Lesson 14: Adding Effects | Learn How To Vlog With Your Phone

Stef here from Sean and Stef IRL. In this video, we'll continue our training series on how to vlog with your phone. And this episode continues our talks about editing. There's a lot that goes into the edit process, so I'm breaking it down into smaller chunks so it's easier to understand and easier to follow along. And this part of the editing process is all about adding effects to our vlog in HitFilm Express. Now, before I begin, if you are joining us for the first time, make sure you check out all the other episodes in this training series. I'm going to go over everything from the gear I recommend to the editing techniques necessary to publish your video to YouTube. And like I just mentioned, this is all about adding effects to our vlog in HitFilm Express, so let's jump over to HitFilm and get started.
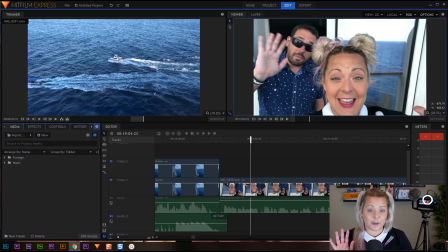[0:45]
Now, as always, before I start, I want to let you know that I'm working on a PC, but HitFilm Express will work on both Mac and PC, so no matter what you're using, what kind of computer you're using, you'll be able to use HitFilm Express. Okay, let's talk effects. What are effects and why do you need them?
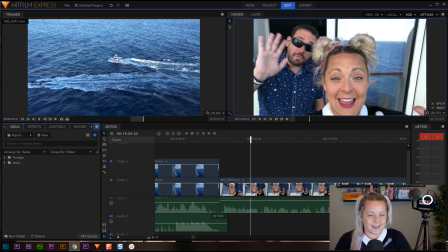[0:58]
Well, I like to think of effects like a spice you add to your cooking. You don't necessarily need the spice, but when you add it to your food, it just tastes that much better. The same goes with effects. You don't necessarily need effects to finish your video, but it definitely adds a spice and definitely can up the production value of your video.
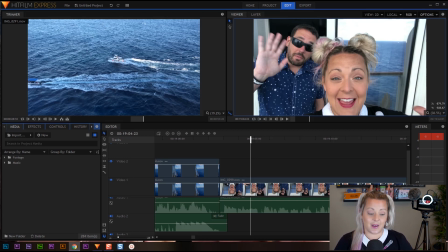[1:16]
So the effects we use in our videos are Rampant Design effects. If you don't know, Rampant is run by myself and Sean.
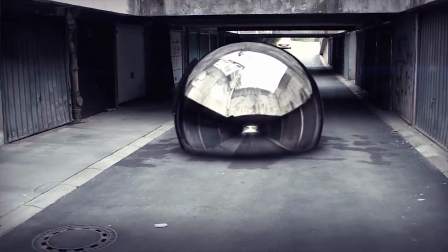[1:22]
We started Rampant about 10 years ago so we could allow everyone to have access to great effects.
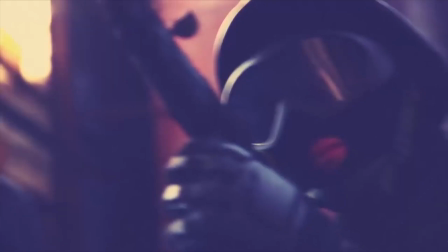[1:27]
So what makes Rampant effects so great? Well, the number one thing is these are real.
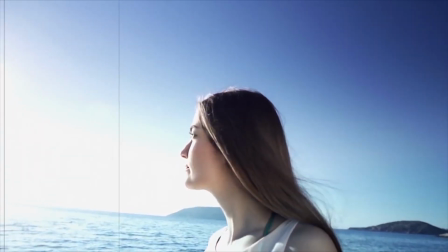[1:32]
These are actually real lights. They're real fire effects. They're real smoke effects.
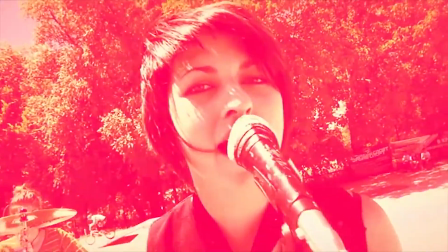[1:37]
And this may not seem like a big deal, but when your effects are real and you add them to your video, they just look right.
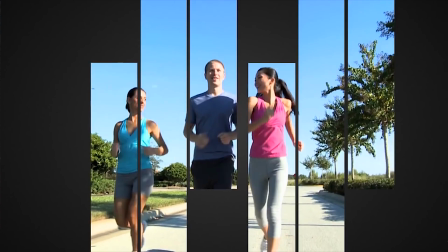[1:43]
They don't look generated. They don't look fake. They look right because they are real. Literally, we set our yard on fire once.
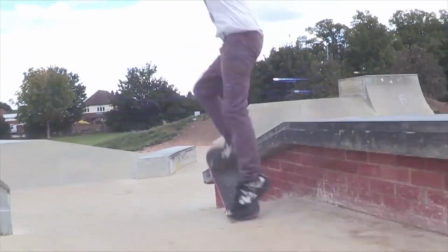[1:50]
That's how real they are. Okay, so these are real effects and they're easily going to blend into your video and make your production value stand out.
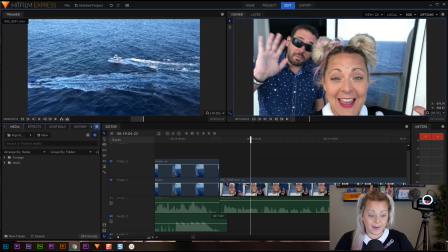[1:57]
And that's what we want. We want our production to stand out. Okay. Another cool thing about Rampant effects is that Rampant has designed these packs called style kits.
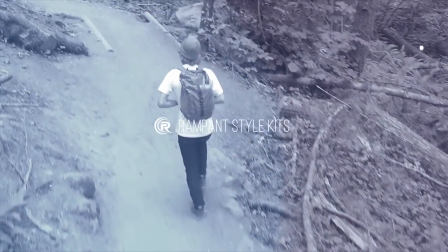[2:05]
And style kits are designed around a certain project type and can help add that special touch to your video.
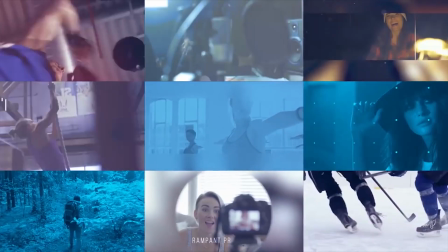[2:10]
So they have a kit for every project type. Sports, got it. Travel, got that.
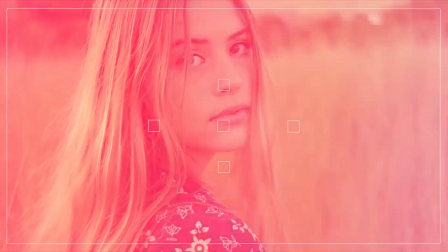[2:15]
Fashion, had that too.
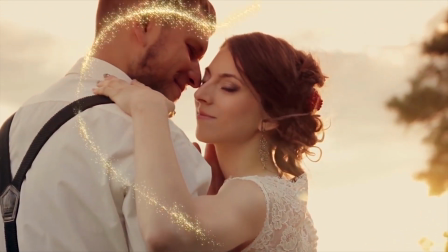[2:16]
Oh, and by the way, these packs are all under $20, so you can start building your effects library today and keep adding new packs as you need them down the road.
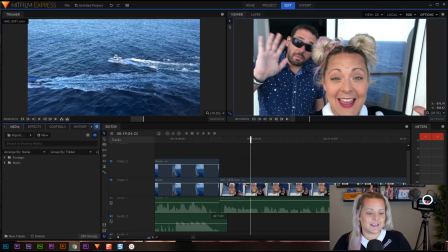[2:25]
Perfect. And since we were talking about style kits, I love using them in our travel vlogs. So let me show you how I apply the Rampant effects to my video project. Now, before we start adding these videos to our project, I want to explain the types of effects that I typically add to my videos. All right, now there are typically three different types that we use probably pretty much in every single vlog.
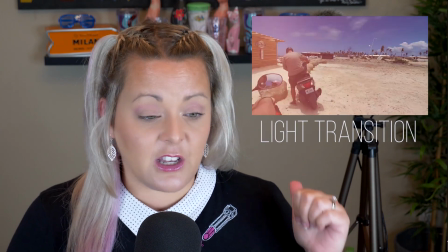[2:43]
The first one's going to be a light transition. Okay, light transitions are a great way to transition from one scene to the next.
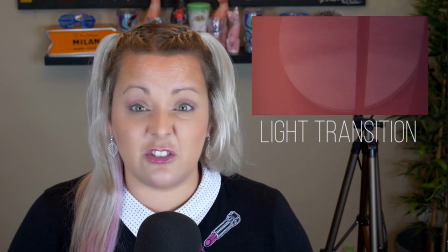[2:50]
So let's say you're working out at the gym and the next scene is you eating at the buffet. This is a hard edit, right?
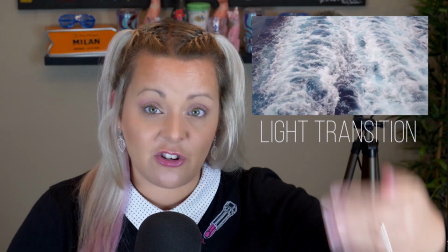[2:55]
So you're going from gym to buffet. So you can add a light transition in there to change between the gym shot and the breakfast shot. Makes it really nice. The second type of effect that we always use is an animated mat.
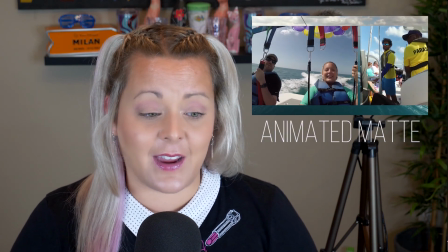[3:07]
Animated mats are so much fun. These are definitely my favorite effect. Using animated mats allows you to add more than one video to your scene.
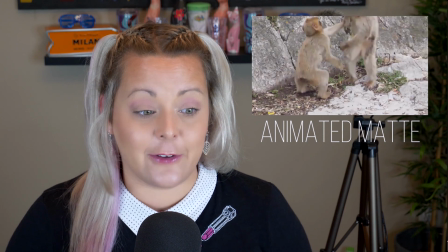[3:14]
So for example, in our Gibraltar travel vlog, we had a lot of footage of monkeys. Like seriously, monkeys and monkeys and monkeys.
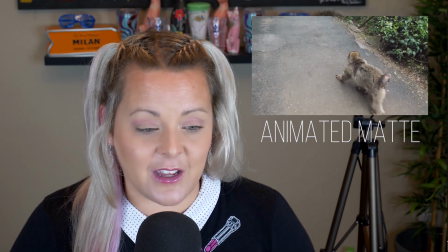[3:21]
We easily had 3 hours of monkey video. Now nobody wants to watch 3 hours of monkeys.
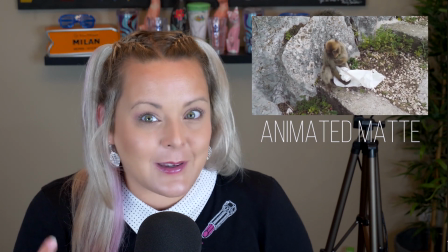[3:26]
Well, I would totally watch 3 hours of monkeys, but normal people don't like watching 3 hours of monkeys.
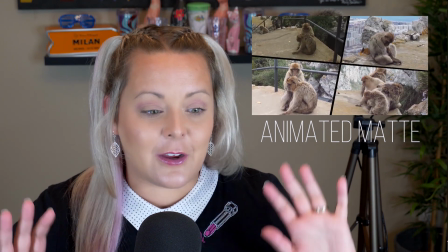[3:31]
So to condense all of that footage, we put them into animated mats. That allows us to show more footage and present the footage in a fun way. That's why we use animated mats. The third thing we use is animated emojis. And these are exactly what they sound like.
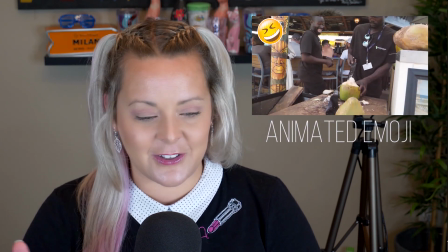[3:46]
There is nothing better than an animated emoji. Slap that sucker on your video and you can instantly create an emotion for your viewer. Then there are a bunch of other effects that we use in our videos, but those are the three that we use the most. Okay, now Rampant has a ton of training on the channel and check the link in the description if you want to see all of the training. We have training on style kits and training on all of our effects. It's an extensive library of training that we have. But I want to show you in this training, I want to show you how to use a transition on your vlog. This is probably one that you'll definitely want to start out using.